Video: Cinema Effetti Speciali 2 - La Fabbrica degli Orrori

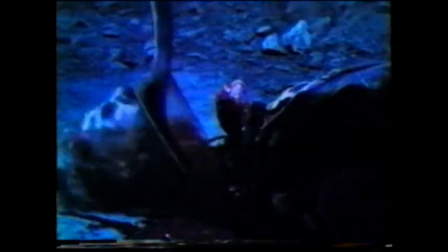[16:28]
Dopo che la falsa pala è stata usata con l'attore, se ne usa una vera per concludere la scena.
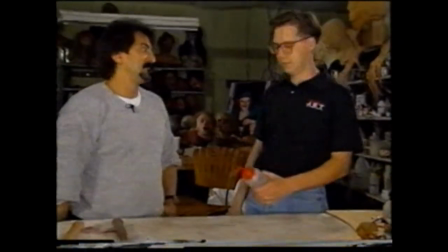[16:36]
Ehi, hey, Tom. Cosa c'è? È finito il sangue. Un'altra volta.
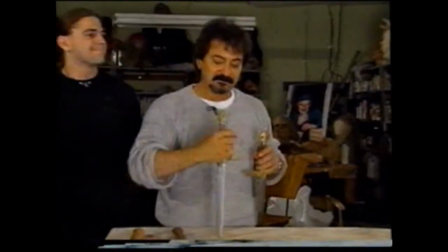[16:43]
Sei licenziato. È importante far vedere l'arma vera per dare credibilità a quella finta.
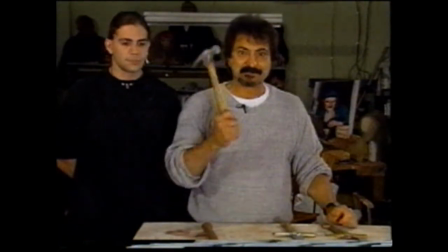[16:52]
Lo stesso per i martelli. Si mostra quello vero prima di usare quello falso.
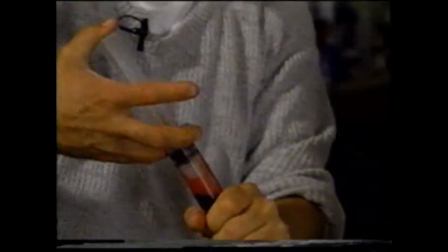[16:57]
Anche tu sei licenziato. Per far scorrere il sangue, Savini usa dei tubi nascosti collegati a delle siringhe piene di liquido rosso.
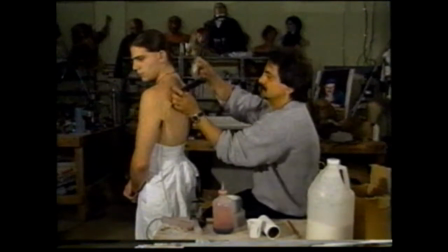[17:07]
Questa attrezzatura, che deve simulare una pugnalata alla schiena, è basata sullo stesso principio.
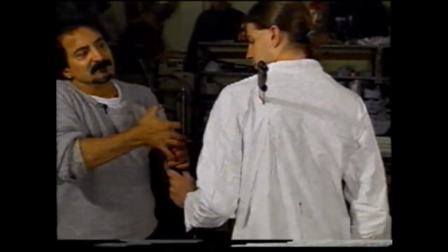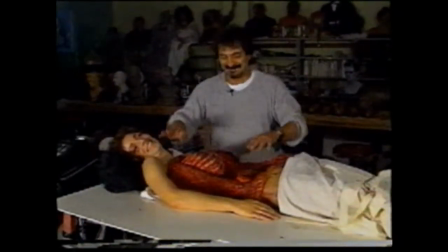[17:20]
Una delle tecniche per cui Savini è più famoso è quella dei corpi finti.
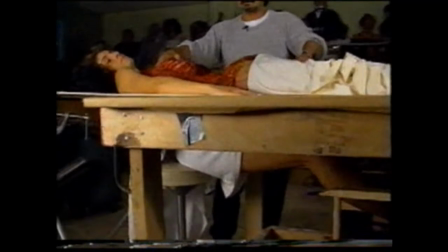[17:25]
Le braccia e la testa di un attore vengono combinate con un corpo finto, che di solito è destinato a essere mutilato o divorato.
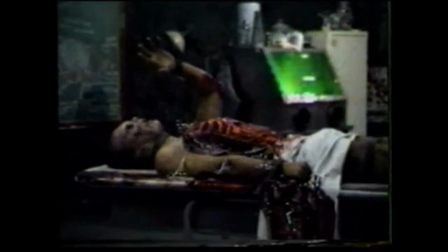[17:33]
Questa tecnica è stata usata in uno dei film più conosciuti per i quali ha lavorato,
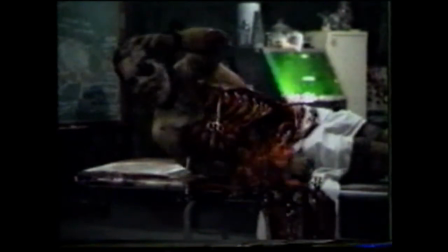[17:38]
L'alba dei morti viventi di George Romero, e nel suo seguito, Il giorno dei morti viventi.
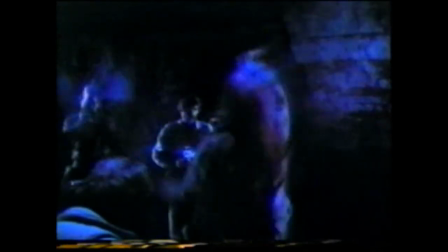[17:43]
Gli zombie venivano abbattuti a centinaia, ma quando i morti viventi riuscivano a raggiungere una delle vittime, la divoravano.
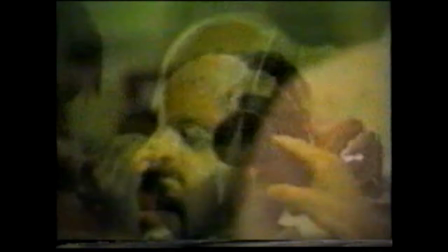[17:52]
In pratica, il mio compito era quello di inventare dei modi per uccidere la gente.
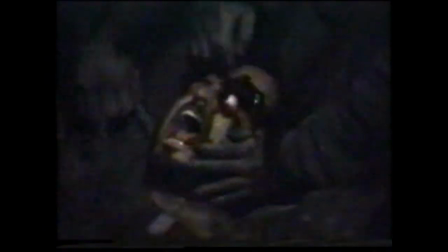[17:57]
Ne ho escogitati molti. Andavo dal regista e gli dicevo: cosa ne dici se infilassimo un cacciavite nell'orecchio di qualche zombie?
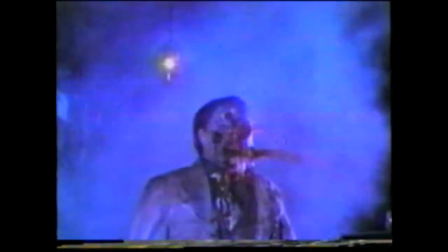[18:04]
Lui rispondeva ok e due ore dopo era fatto.
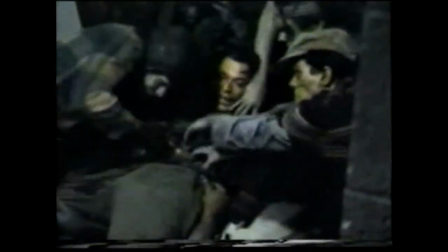[18:09]
Forse la morte più sconvolgente in Il giorno dei morti viventi è quella di un soldato divorato da un gruppo di zombie affamati.
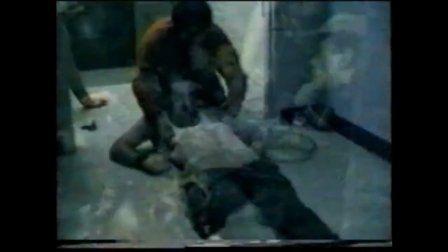[18:17]
Per realizzare il trucco fu costruito un pavimento sopraelevato con un buco per permettere all'attore di nascondere il corpo dal torace in giù.
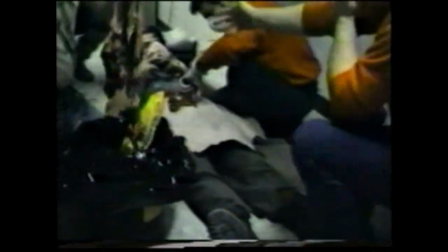[18:25]
Poi, alle spalle e alle braccia, fu attaccato un corpo di gomma con una grande cavità contenente sangue e interiora.
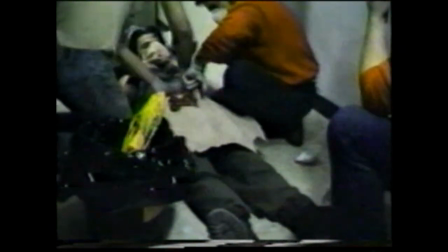[18:33]
La tecnica del corpo finto non è semplice come può apparire a prima vista. In questa posizione è impossibile attaccare un corpo in modo che sembri vero. Il torace deve essere disposto in modo tale che il corpo sembri la continuazione naturale delle spalle. Così.
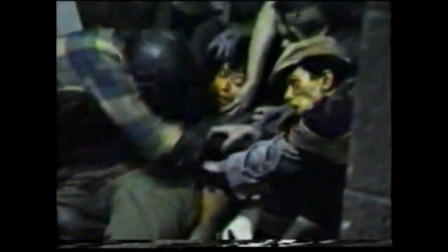[18:51]
Allineando perfettamente il corpo finto e l'attore, Savini ha creato una delle scene di morte più intense e raccapriccianti dei film dell'orrore.
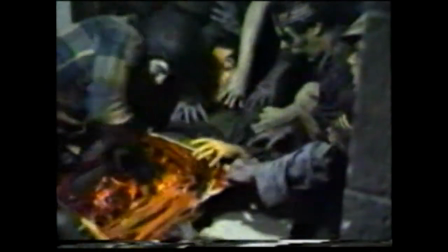[19:00]
Immagini come questa possono non piacere a tutti.
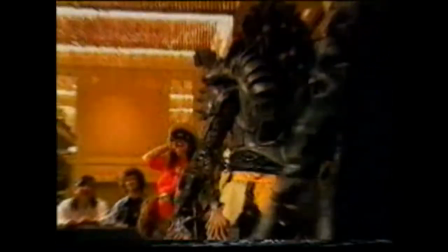[19:05]
Ma una volta all'anno, un club di appassionati si riunisce per rendere omaggio ai loro registi e attori preferiti,
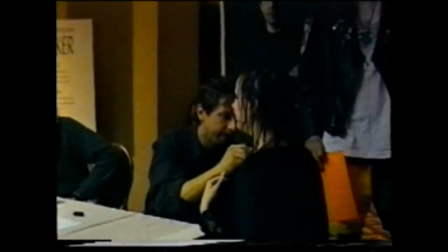[19:11]
i quali apprezzano le attenzioni, pur sapendo che forse non otterranno mai la considerazione che meritano. A Hollywood i film dell'orrore godono di scarsa considerazione.
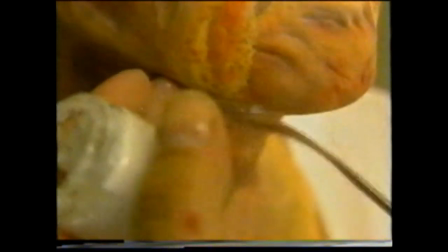[19:24]
Invece in Europa sono apprezzati come i film musicali, i western, i polizieschi.
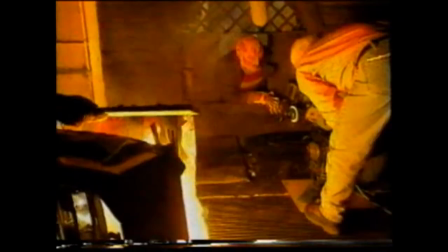[19:29]
Insomma, come dei normali prodotti cinematografici.
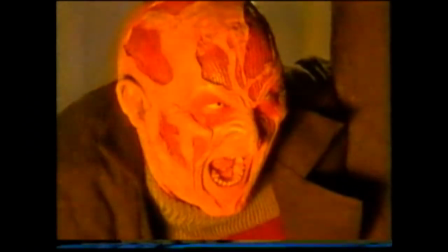[19:36]
I film dell'orrore non rappresentano situazioni della vita quotidiana, ma se ne estraiamo il contenuto vero,
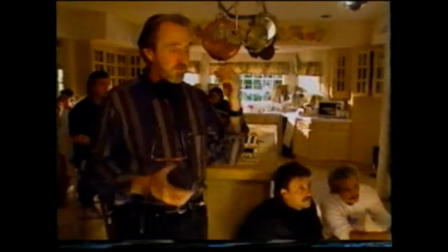[19:42]
questa specie di realtà del subconscio, allora in tutti noi si rivela un Freddy Krueger.
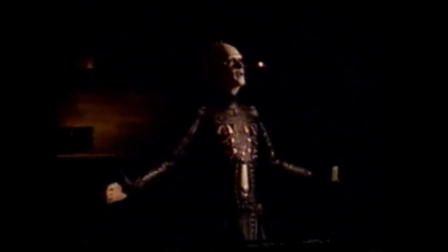[19:52]
Le immagini sconvolgenti che provocano questo tipo di impatto sullo spettatore sono opera dei maghi degli effetti speciali.
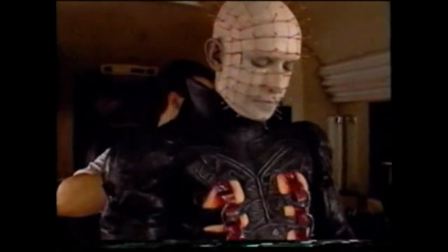[20:03]
Che sia la bizzarra caratterizzazione di Pinhead o di Freddy Krueger,
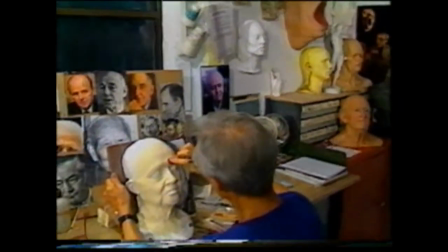[20:07]
la fantasia di Dick Smith o le manifestazioni morbose di Tom Savini,
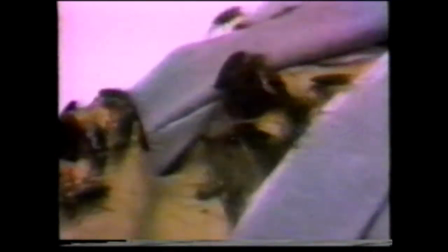[20:13]
gli artefici dell'orrore di Hollywood continuano a lavorare per un pubblico che
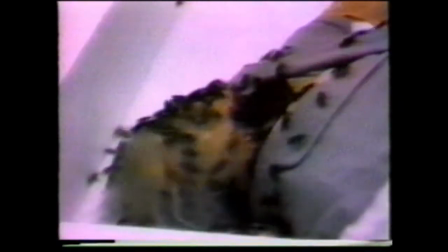[20:18]
ama essere terrorizzato da scene che solo la magia del cinema riesce a creare.